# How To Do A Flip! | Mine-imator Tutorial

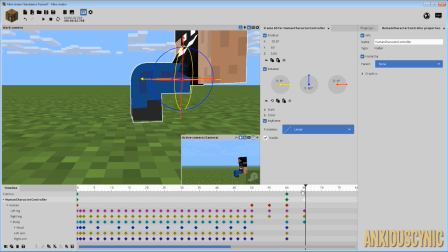It would go pretty much where his feet left off.
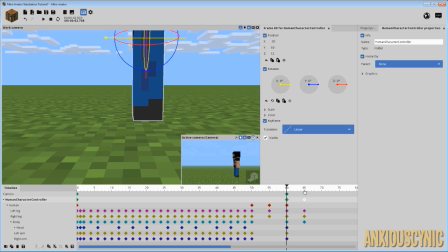It would be this line right here. Yeah, we're pretty close on there.
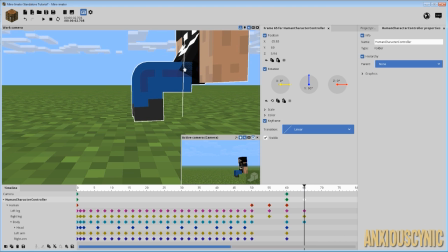Let's raise him up just a bit, something like that.
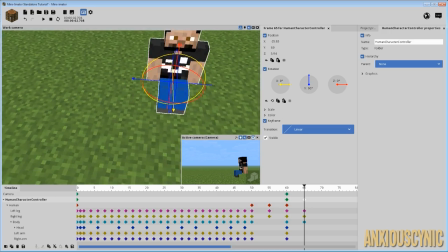And, you know, you could spread his legs out more, like make it more realistic, things like that.
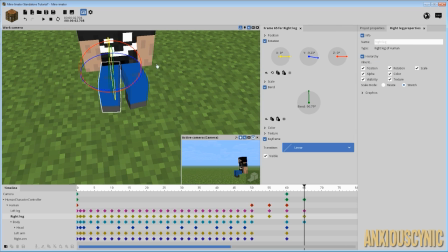We'll just go ahead and do it just a tad, maybe, because it's kind of a rigid position that he's in otherwise.
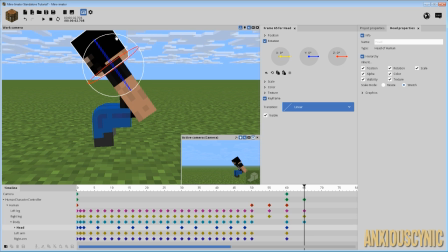And let's go ahead and bring this forward, because he's gonna try to, you know, jump.
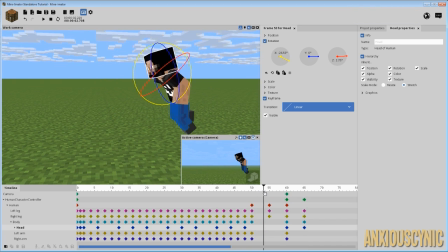He needs a lot of force going into it, so it's gonna look a little weird here, but he does this little hop and then he lands and then he goes down into that. So what we may want
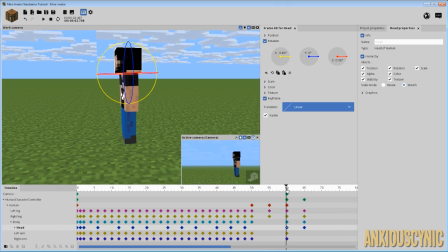is to try and smooth this out a bit, because the way he lands right there is a little bit wonky.
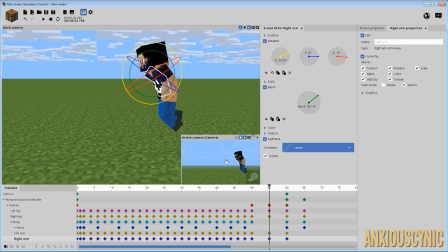So let's go ahead to his arms, and when you usually when you're going into
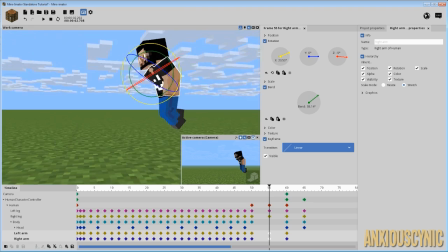a jump, your arms might be kind of coming up a bit. So let's just kind of have these flail a little bit.
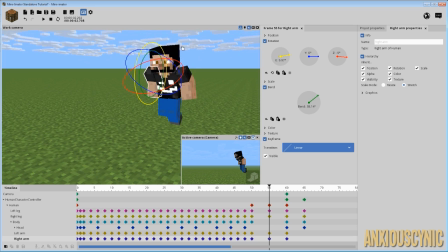We'll go ahead and bring this one forward and flail it just a tad.
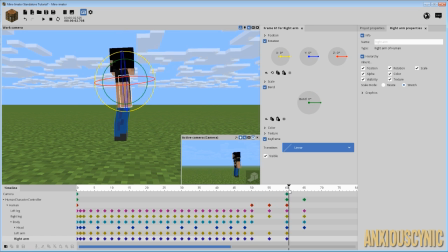And so he comes out and his arms are going out. And then here we want to continue that. So let's go ahead and delete these keyframes and we're going to copy paste these over. And what we're going to do here is actually bring them in a bit more.
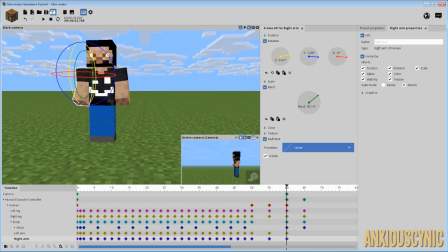So that way it's not just a frozen position. And it looks a little bit more realistic because he's kind of landing and whatnot.
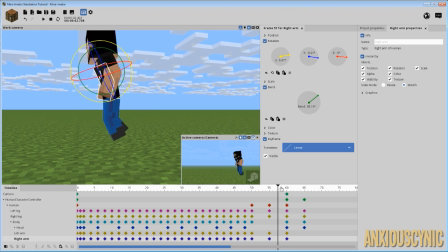And what we want to do is instead of him going like straight legged,
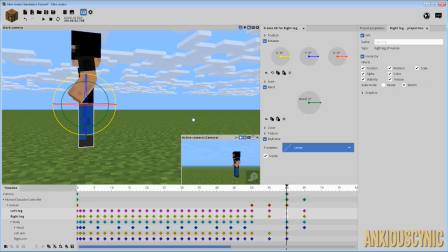we want to keep his legs kind of bent in a continued manner.
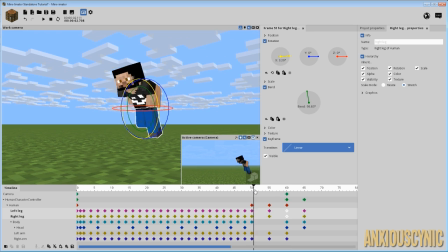So we're going to go ahead and do like this. So basically what I'm trying to achieve here is when he lands, you want it to kind of be a continuation.
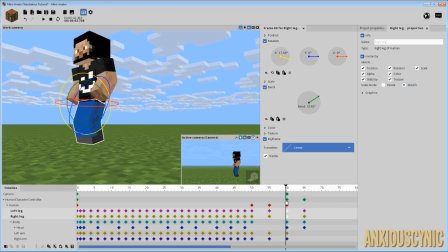As you can see here, instead of his legs going straight, they stay bent, and when he lands, it continues to go down. So it's kind of like that. We got to fix this, of course, but that's what we want. And what we want to do is we got to find a way to make sure that
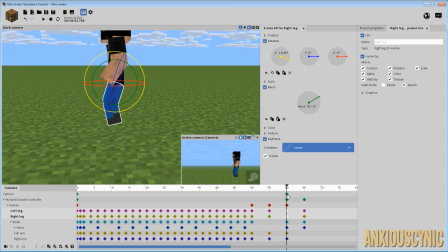we don't mess up our run cycle here by adjusting the folder, because obviously the feet are not going exactly where they're supposed to go here. So what we need to do is try to adjust that.
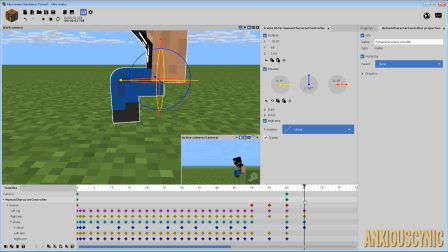We're going to move this one up like this. Let's see right about where it lands. A little bit further out. We want it to go about one more pixel on the ground texture there.
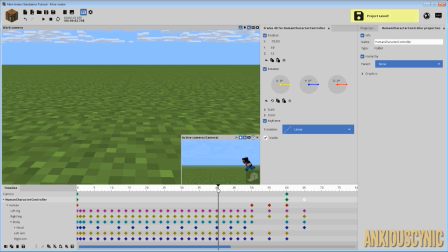All right. And as you can see, that's a pretty rigid movement. It's not too bad.
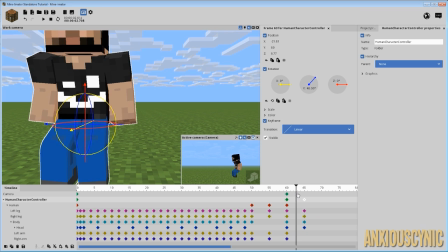You need some movement on his upper torso there. It needs to kind of come forward more.
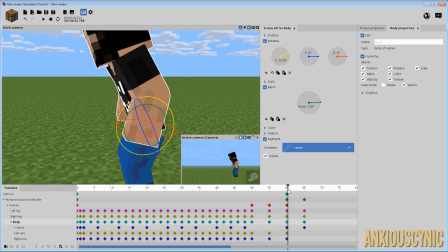What we want to do is like when he hits the ground, we want him to kind of come forward a bit and then back out to this position, because that momentum would kind of have your body wanting to continue forward.
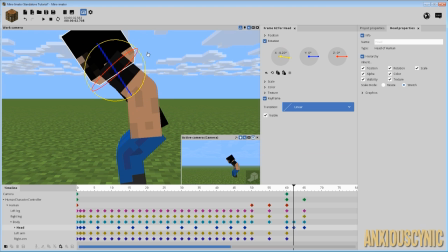So we're going to go down like this, and we're going to have the head kind of come forward a little bit and see what that looks like.
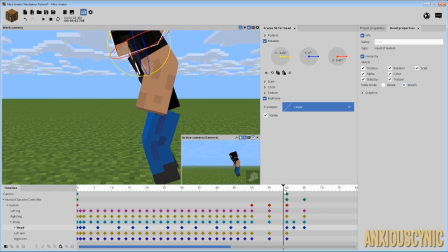So as you can see, that kind of gives it that motion.
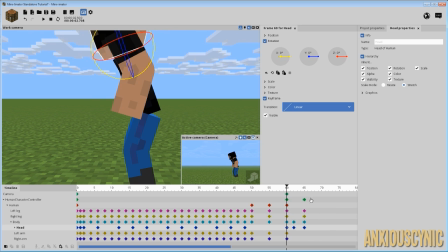That's going really fast. We want to sort out the timing there, but it's basically what you want.
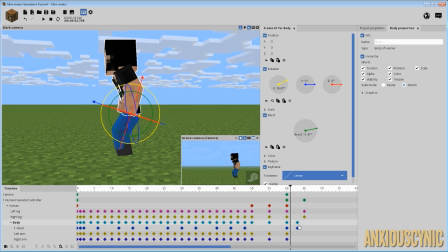All right, so the trick that I used here is I got rid of those other keyframes and I moved up the body and head one, and it kind of gives them that slight look that we want.
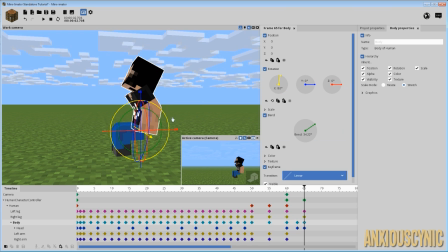And what we're going to do is create a new keyframe here and have this come forward a bit more.
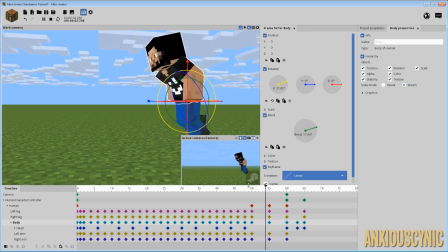Let's bring it up to say 95 and see what that looks like. It's not that bad.